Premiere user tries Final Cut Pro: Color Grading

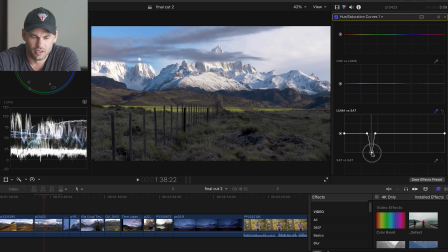So everything that has that level of brightness, which is kind of a dark dim part of the image, it's adding saturation just to that area. Now let's say we wanted to add saturation to the top of the image.
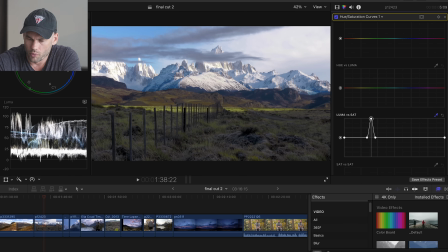We've got this nice blue look on the mountain and in the sky. What we want to do is we want to choose hue versus saturation. So I want to click on a blue area here and then usually the easiest thing to do to kind of see what you're affecting is just to pull it down first.
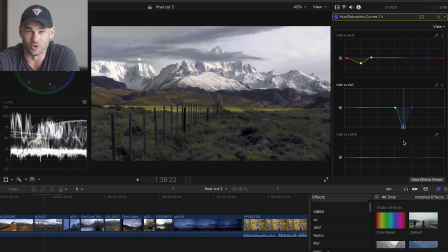We're going to remove the saturation. You can see I can make it pure white, makes it look a lot more stormy or we can push it way up and obviously that's too much but if we just wanted to add a little bit of saturation i think that's looking pretty good there for all of you premiere users out there
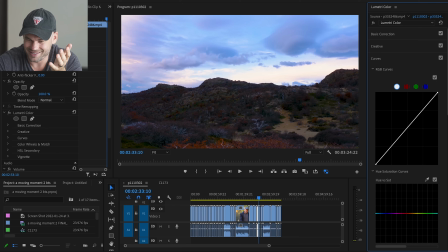this does exist just come down to curves and then slide down and you can see all of the same options here i don't know if you guys can see this but uh final cut is definitely lagging right now.
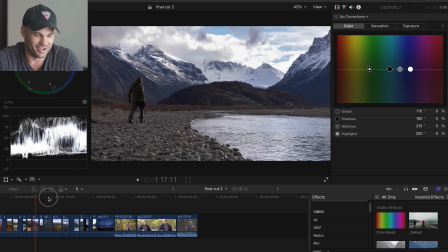This is not a smooth editing experience like it was last time.
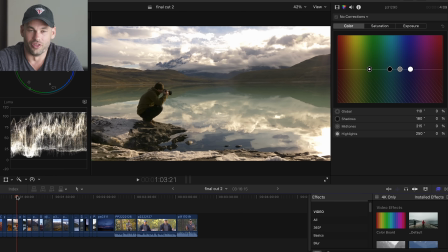So, you know, although this laptop is great, it is not perfect.
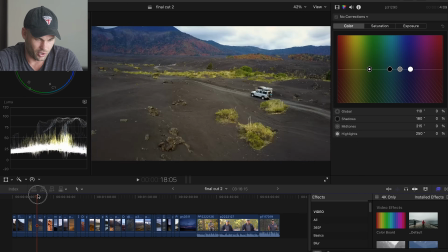Now it's working well. I don't know. Maybe I just have too much going on on the computer. I have both applications open, plus I'm screen recording.
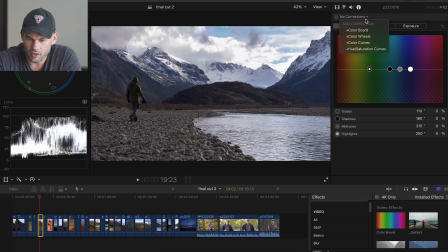It seems to be getting bogged down. For this clip here, let's come down here and go to color curves. And this is where we can easily do global edits to the entire shot. Maybe I want to add a little bit of contrast to this shot here.
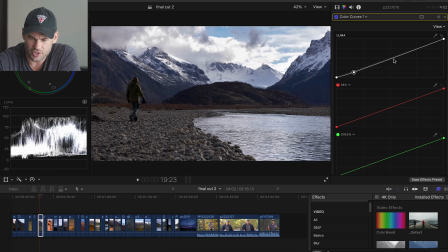I could make an S curve, bring down those shadows a little bit, boost those highlights.
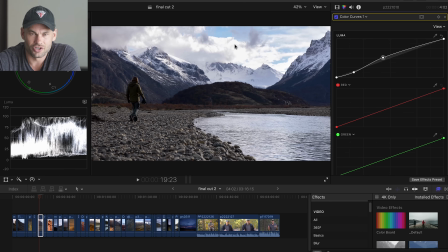I really want to watch these blown out areas in the sky though. So you may want to add another point and kind of drop that because we don't want that sky any more blown out than it needs to be. But we're just adding a little bit of like micro contrast or mid-tone contrast, something like that.
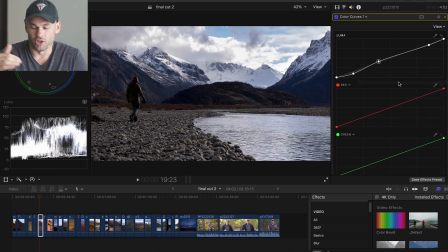Give it just a little pop. Now below this first curve we have the red, green, and blue channel. This is going to allow us to add these colors to individual aspects of the shot based on shadows, mid-tones, and highlights.
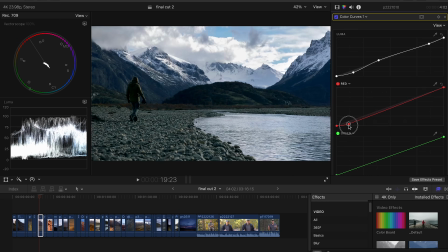As you can see here, if I grab the red towards the bottom and I start pulling this down, you can see it's pulling the red out of the shadows. So if I wanted to, I could pull the red out of the shadows, but then I could add it back in the highlights here.
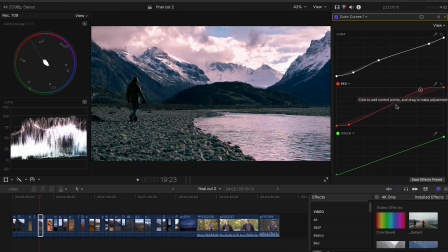It's just giving our image a little bit of like a duotone look. Coming down to the green channel, we can do kind of the exact same thing here. And finally in the blues. So as you can see here, if I toggle this on and off, we've given our shot a look,
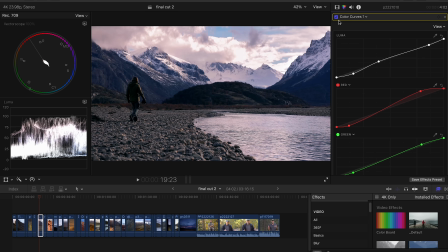but you could never replicate this look by just adding blue to a shot because we are individually adding and removing colors based on those shadows, mid-tones, and highlights. Adobe Premiere certainly seems to have more options when it comes to color grading, but I definitely insinuated before that Final Cut was lacking, or maybe it didn't have really important features. But after digging a little bit deeper, Final Cut definitely has a lot more than I thought it did, and for 99% of people, it probably has more than you will ever need.
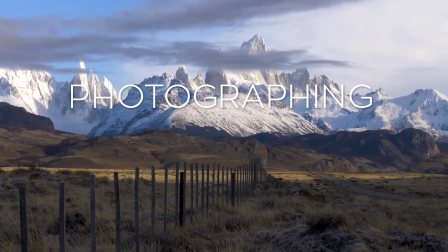Now, you may be wondering why I've been testing out photographing the world footage in both of these programs, it's a tutorial series that we've done with Lyle McCarty.
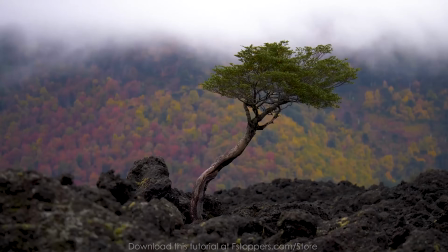We've released four of them so far, and we are considering doing a fifth, maybe in Japan, maybe later this year.
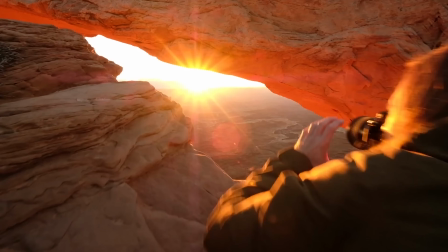And I've just been thinking about ways that I can raise the production value. Obviously, I've got a bunch of ideas from a filming standpoint.
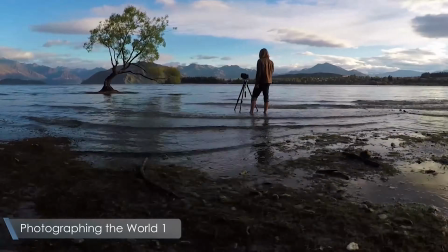I can do that easily when I get there on location, but I've been thinking about what I can do from an editing standpoint or a post-processing standpoint.
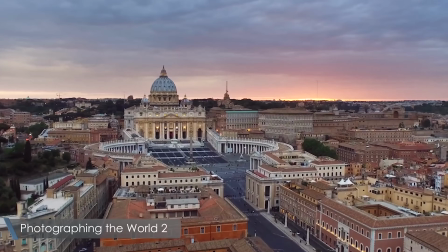And that's really why I wanted to give Final Cut Pro one more look, because in the last video that I made about Final Cut Pro, I mentioned how much easier it was to use plugins with this program than it has ever been for me in Adobe Premiere. Now, in my last video, I used plugins from MotionVFX, and they sent me even more plugins, and they said, hey, give these a try. and there was something that I did different this time. I think the first time maybe I manually installed the plugins.